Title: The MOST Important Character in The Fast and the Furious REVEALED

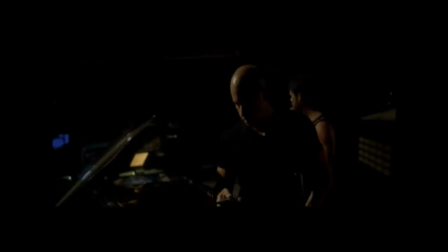4:08 The three then break into Johnny Tran's garage together. Tran shows up and we get more characterization of him as a bad and dangerous man.
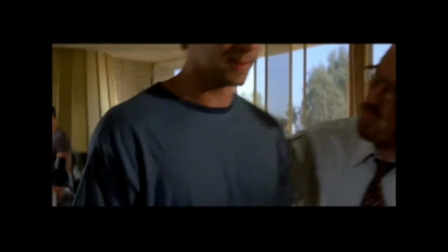4:14 The rest of Act 2 is pressure on Brian to make a call about who is behind the thefts, leading him to agree to go after Tran, which turns out to be wrong.
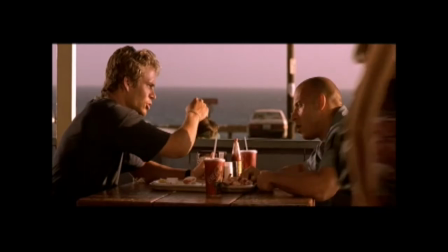4:21 All along, Brian is falling in love with Mia. Brian slowly realizes it's Dom behind the thefts.
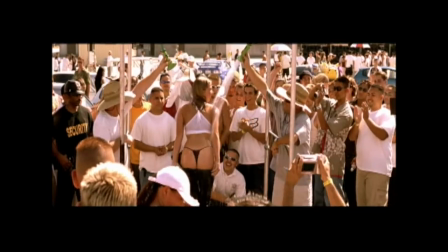4:26 Next up, the race war scene and we get another three-foot dolly shot. The crew attempts another truck heist.
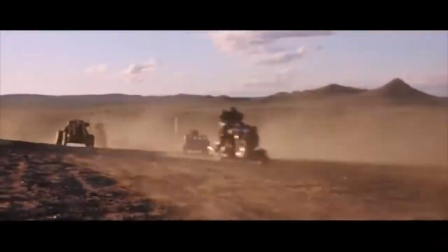4:32 This one goes Mad Max and Brian reveals he's a cop boss saving Vince.
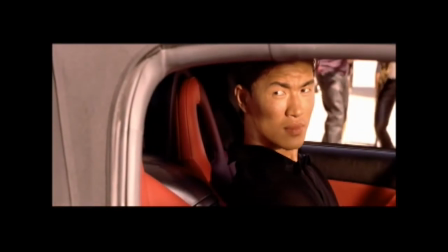4:37 And of critical importance, Jesse gets killed. Earlier in the movie, at Race Wars, Jesse races Johnny Tran for the pink slip to his car, loses, runs away, and gets killed.
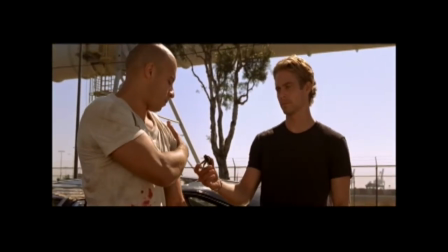4:46 Brian and Dom chase and kill Johnny Tran, and Brian lets Dom go. End of movie. Now for why Jesse drives this movie.
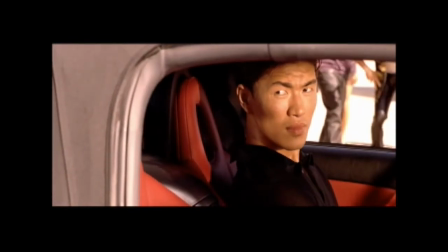4:53 Jesse races Johnny Tran for Pink's lips and loses his car. Runs off without paying up.
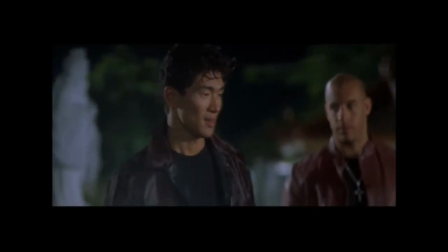4:59 Running from Johnny Tran, the very dangerous character, who we've seen wield his power over Dom and Brian by threatening them, shooting up their car, and leaving them stranded.
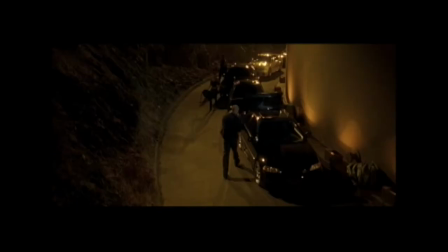5:07 Plus what he did to the character Ted in that garage. This guy is now after Jesse, but Dom and the rest of the crew just shrug it off and go on with the truck heist.
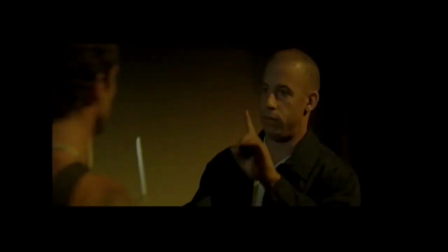5:14 What the hell? Why do they do that?
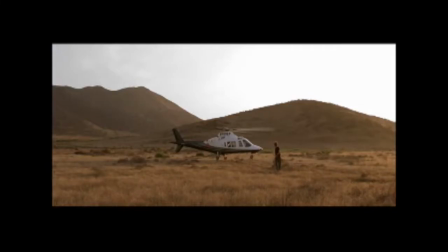5:16 Then after everything goes Mad Max and Vince helicopters off to the hospital, now Dom has to go find Jesse right away?
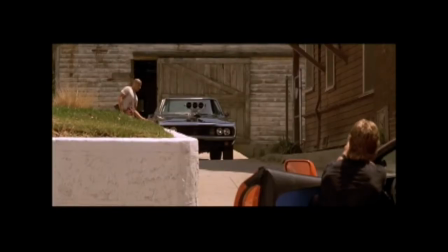5:24 What? It doesn't fit with the family theme that's developed later in the franchise or the characterization of Dom in this movie.
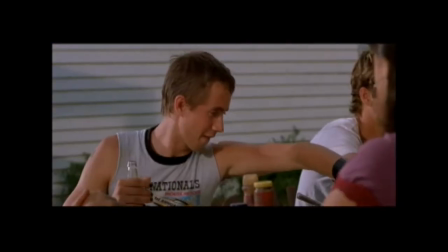5:31 You have the cookout scene with everyone. You have Dom's soliloquy about his dad's death. Then Jesse goes on the run and Dom shrugs it off?
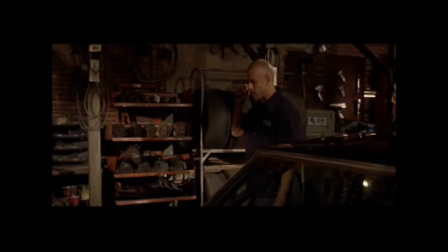5:37 This must seem like it's working against my point about careful characterization. It isn't.
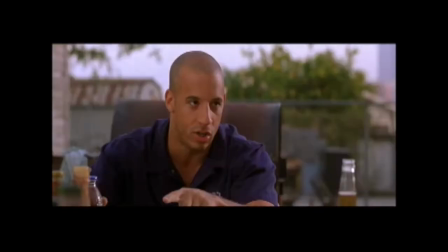5:42 You're just thinking of the wrong character.
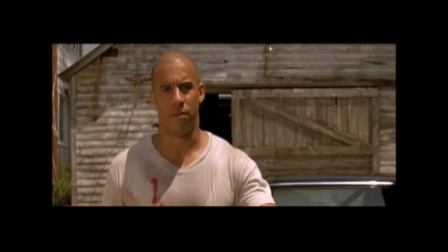5:43 What the Jesse plotline sets up while backtracking Dom's characterization a bit is the crux of the characterization of Brian and of his art.
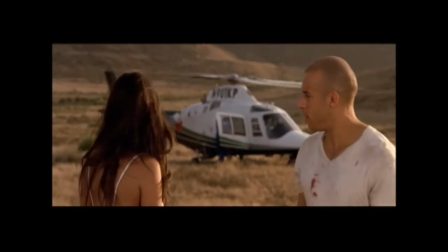5:51 In a regular action movie at this point, after the truck heist gone wrong, the hero has done his thing.
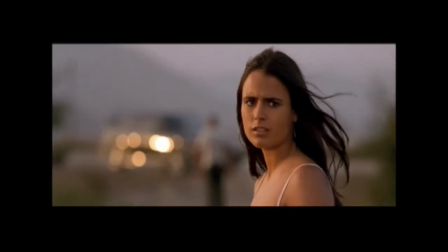5:56 He's rescued someone, revealed something about himself, the helicopter is taking off with an injured victim.
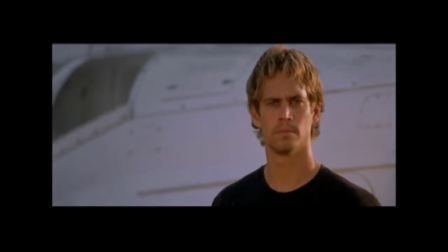6:01 The movie ends, ready for an easy sequel as we see Dom drive away.
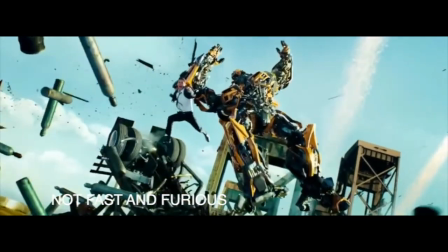6:04 But this movie wanted more than some big budget action movies, and had the guts to go back after that big action scene to do it, and it paid off.
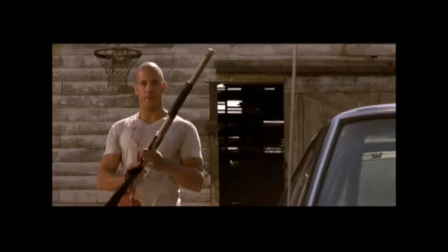6:12 After the truck heist gone wrong, we end up back at the house with Dom and Brian facing off. Brian's still being a cop and trying to arrest Dom.
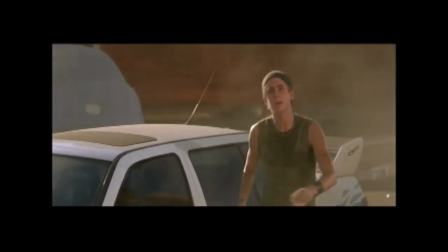6:18 Dom's going out to look for Jesse. Jesse shows up, but is killed by Johnny Tran and Lance as they drive by on motorbikes.
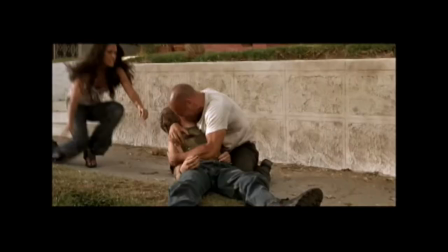6:24 Why? It's all about Brian. The Jesse subplot in Chase is necessary to show the completion of Brian's going native.
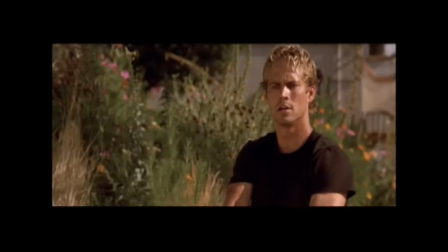6:30 What, are you going native on me, Brian?
Jesse's murder causes Brian to finally sympathize with Dom fully.
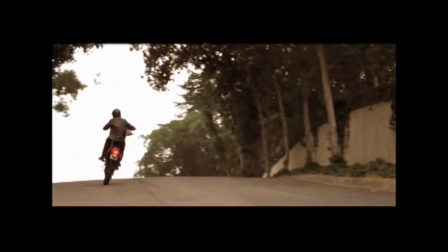6:35 Before, he barely put up with Dom, because he was undercover and because he liked Mia. Even if Jesse's death was unrelated to the hijacking of the trucks, it hit Brian hard.
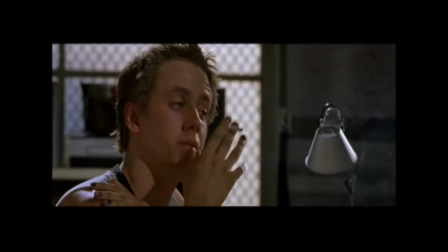6:44 The movie was careful to plant some moments between Brian and Jesse.
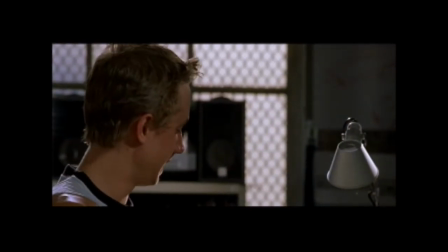6:47 When they're designing the Supra and Brian shows that he cares about Jesse, has concern for his future, and encourages him to develop and use his design skills.
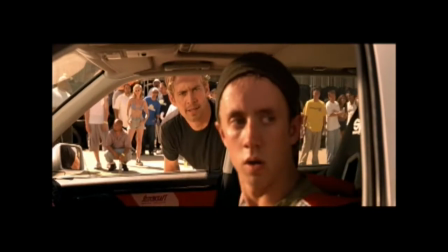6:53 Later, at Race Wars, Brian urgently tries to talk Jesse out of racing trend for Pink's lips. Brian is shown bonding with Jesse and caring about him. So Jesse's death matters to Brian and changed him.
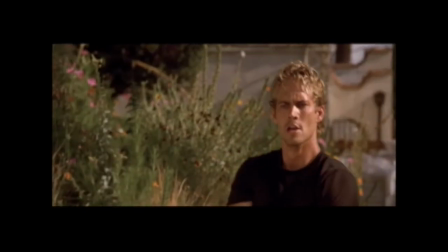7:03 Before Jesse is killed, Brian is still a cop, just trying to take Dom into custody. After Jesse's death, Brian goes after Johnny Tran, whether it's legal or not.
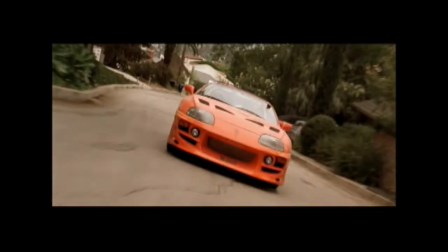7:11 Jesse's death and the resulting chase scene get Dom and Brian working together, on the same team and for the same emotional calls, for the first time.
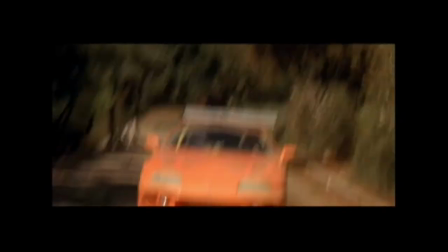7:18 So this is a major moment for this movie and for the greater franchise. Every fan should go back and witness this moment again.
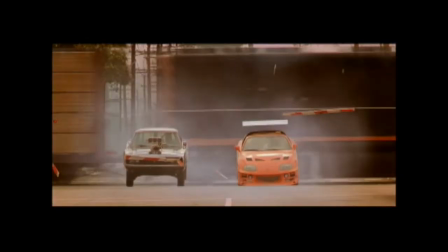7:24 They then share an epic quarter mile race. The chase and the race lead Brian to finally decide to fully make things right by letting Dom go.
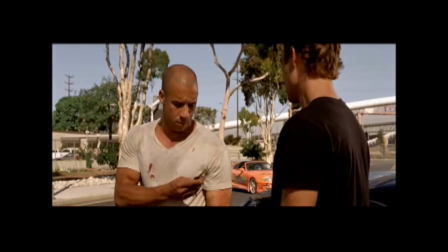7:32 Brian gives Dom his car and lets him go. Jesse's death is critical to the believability of these decisions.
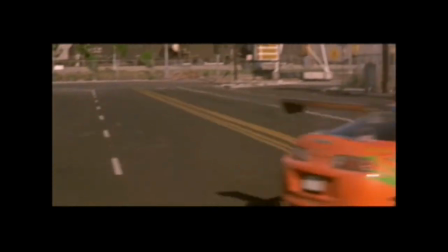7:37 If that had just happened on the side of the highway, as they watched the helicopter fly Vince off to the hospital, it would not make sense.
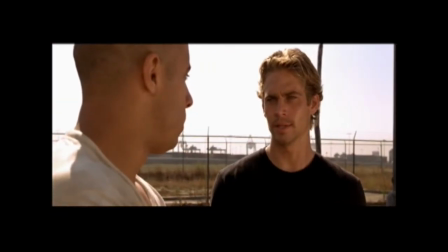7:43 Brian had to share more with Dom to convince him to throw it all away and let him go.
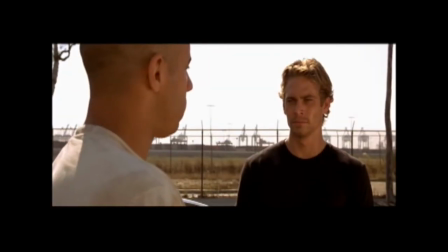7:47 Jesse's death did that, and the plant and payoff of the you owe me a 10 second car was perfect.
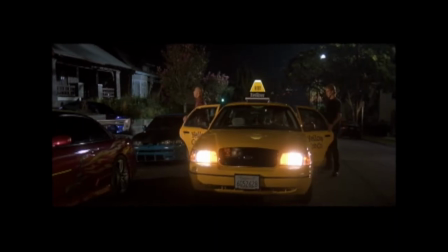7:54 It starts at the end of Act 1, with Brian bringing Dom back and owing Dom a 10 second car,
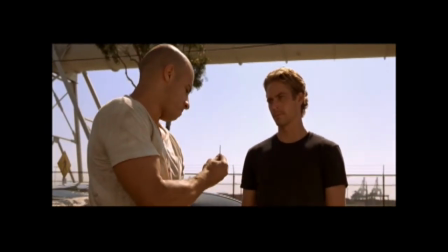8:00 and ends with Brian giving Dom a 10 second car and letting him go. It's symmetrical, it's beautiful, it's perfect.
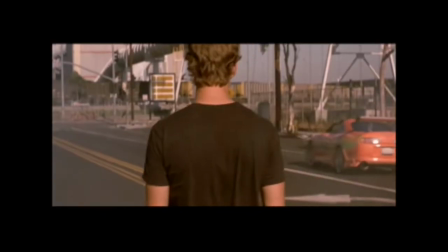8:07 Speaking of plants and payoffs, back to Point Break. Nice Point Break. You see, Point Break does not have this extra scene, but it doesn't have to.